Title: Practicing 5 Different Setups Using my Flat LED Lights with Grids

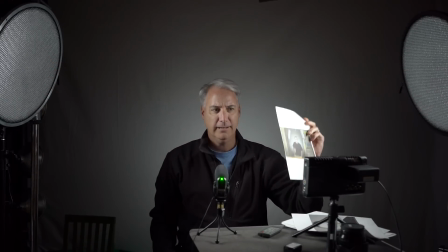They're not back here, but they're out in front of me. and I'm not too sure if I got this totally right because his looks now that I look
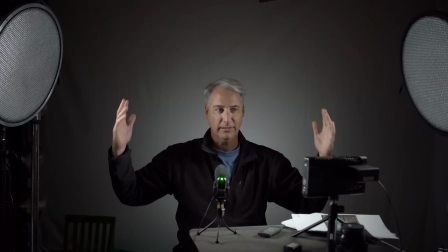in the frame his lights actually look closer than mine but
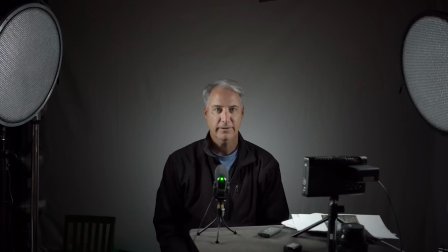again now you can actually see these honey grids 45 degree and you could see how bright they are right in the center
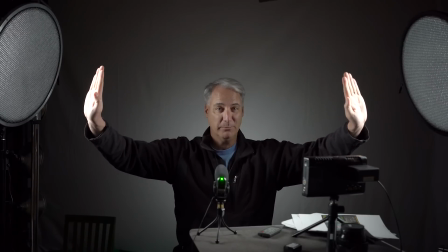and actually I don't even have these lights turned up that much I've got them like turned up only 20% and then the light behind me is
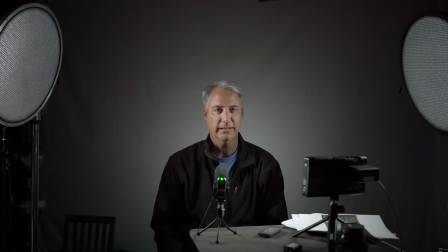hasn't moved hasn't changed at all which we're gonna change that here in the next I think the next one all right this is lighting setup number three
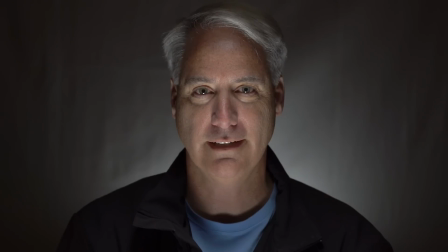it's clamshell lighting I'll show it to you what it looks like here in a second but basically what I was trying to do is match what
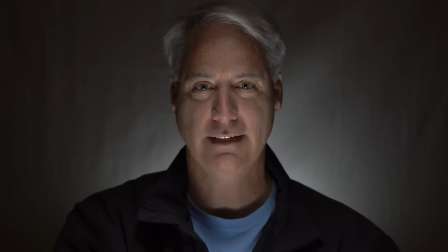David had I was just looking at the catch light in his eyes I've got a light down here and I've got a light up here both gridded and the light back there
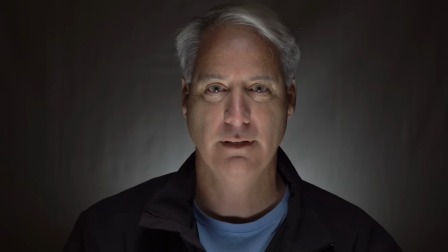is actually pointing straight up right against the white backdrop so on his I could see there's catch lights on the bottom
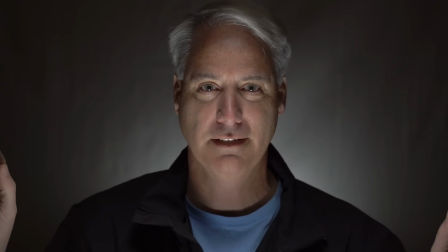but he didn't really have catch lights coming from the top so I had to move these lights like an inch here an inch there and before I was getting sockets under my eyes I can get a little bit so I had to move the light a little bit that way but it's really
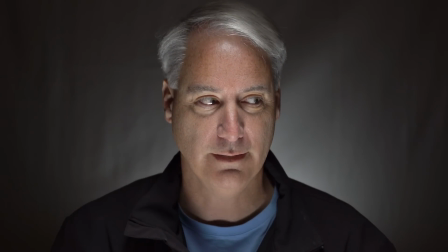a game of inches because if I just move like an inch this way I'm getting out into the light a little bit too much and
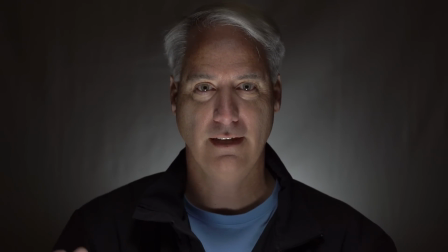David always like right at the edge of that grid where the grid starts to drop off dramatically.
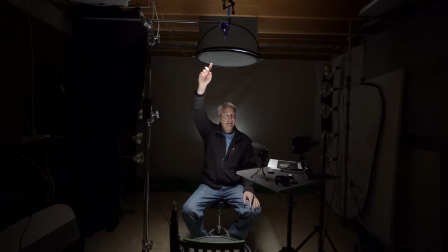All right so here it is we got the light up here it's got a grid on it, light down. I actually had to put it on the chair. I don't have a light stand that low my key had. So it's down the floor and like I said before that light is shining straight up so it's coming right off my... appears like it's coming right off my shoulders.
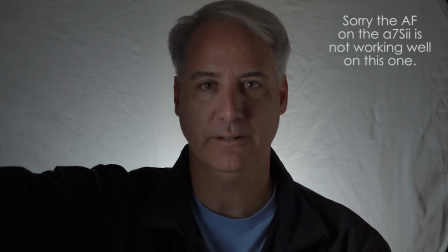All right this is lighting setup number four. I have a key with a grid on it right here which I'll show you in a minute.
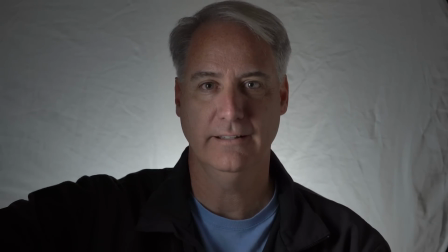Behind me I've got a diffusing shape and I'm literally right at the edge of the light as you can see that's a lot I can actually feel it and that's
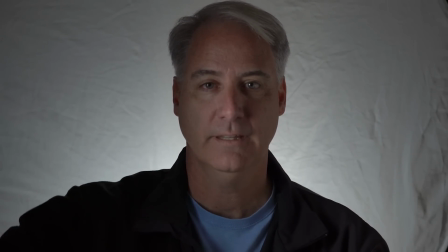probably two less and so right about here is what he was doing I'll show you the light here in a second but the
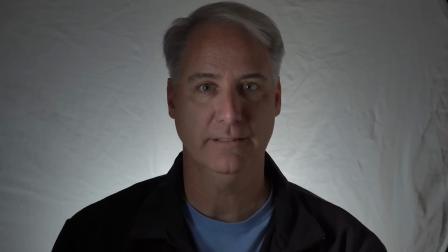diffusing shape I'm shining light through it it's a little bit too close to me but I had to use my 7200 to get that kind of compression where you can't see
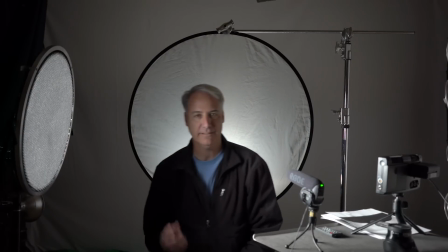the actual circular shape and you can see the light is basically shining straight up he actually had it's shining straight in but
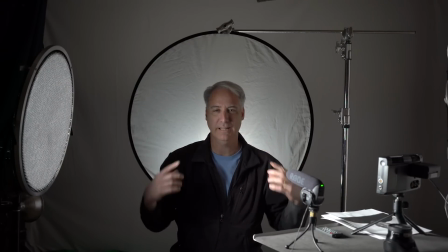I created some very weird kind of not lens flares but streaks that went up and down which I didn't like so
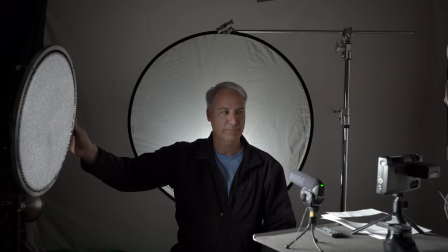and then right here is our light with the grid on it like I said before you just don't have to move it much and he likes to live right on the edge
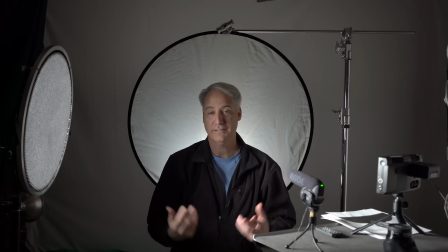of that light which is this is great this has been a great learning experience I've
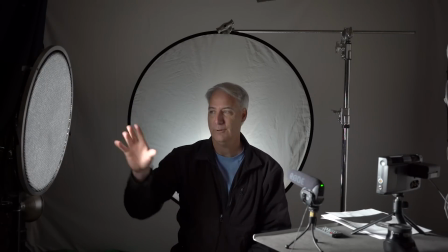never really owned 45 degree honey grids like these before.
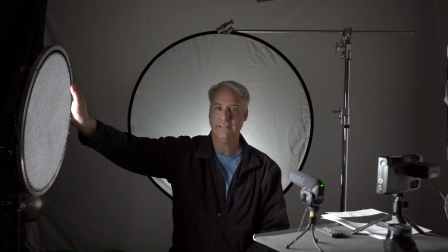Before, like I, you know, this would be a good example. Let me, I'm going to take this off. So as you can see, I removed the grid.
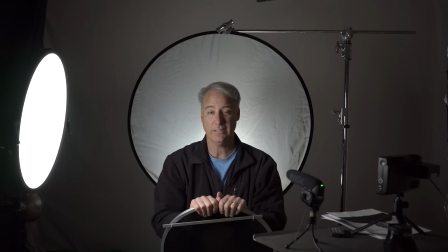I turned the power down to 10%, which is low as it can go. And this light works great. In fact, it almost looks like I'm getting very similar results to what I was before with the grid on it.
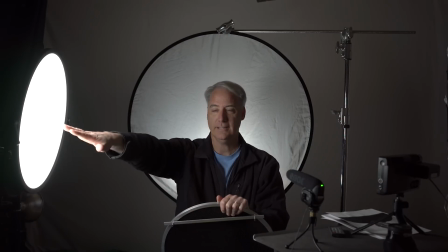But it's obviously spilling more. And it's out in front of me, as you can see, my arm going out in front.
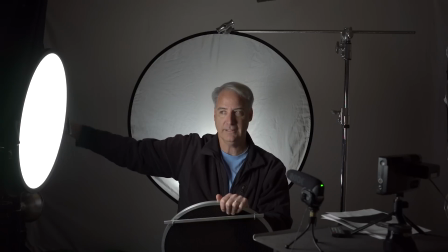Something like it, like before, you might think it's off to the side but it's not it's actually out in front like at a 45 degree angle and
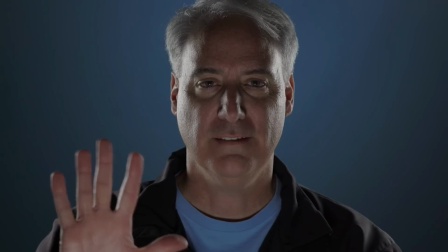the light as you can see is going this way all right this is the fifth and final one this is not even really my own this
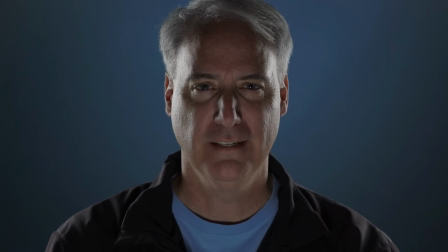is definitely inspired by joel grimes if you know who that photographer is i'm not even doing it exactly the way he does it but i've got two
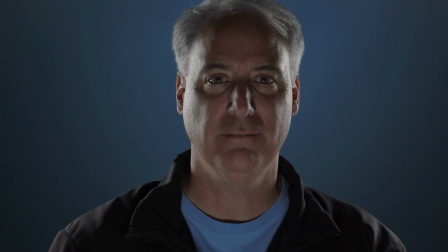three-quarter backfills and i've got a led light in front of me i'm going to show that to you here in a second and then behind
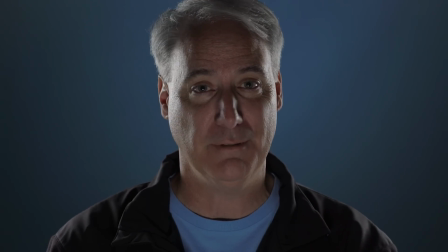me i've got another led light that i kind of just threw in there so i'm actually using four with a blue gel shining on the white background. So let's go ahead and take a look at what this looks like. So like I said before, I'm reaching behind me.
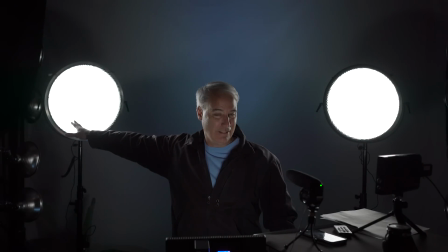I can't even reach them. There they are. I can feel them. So they're quite a ways back.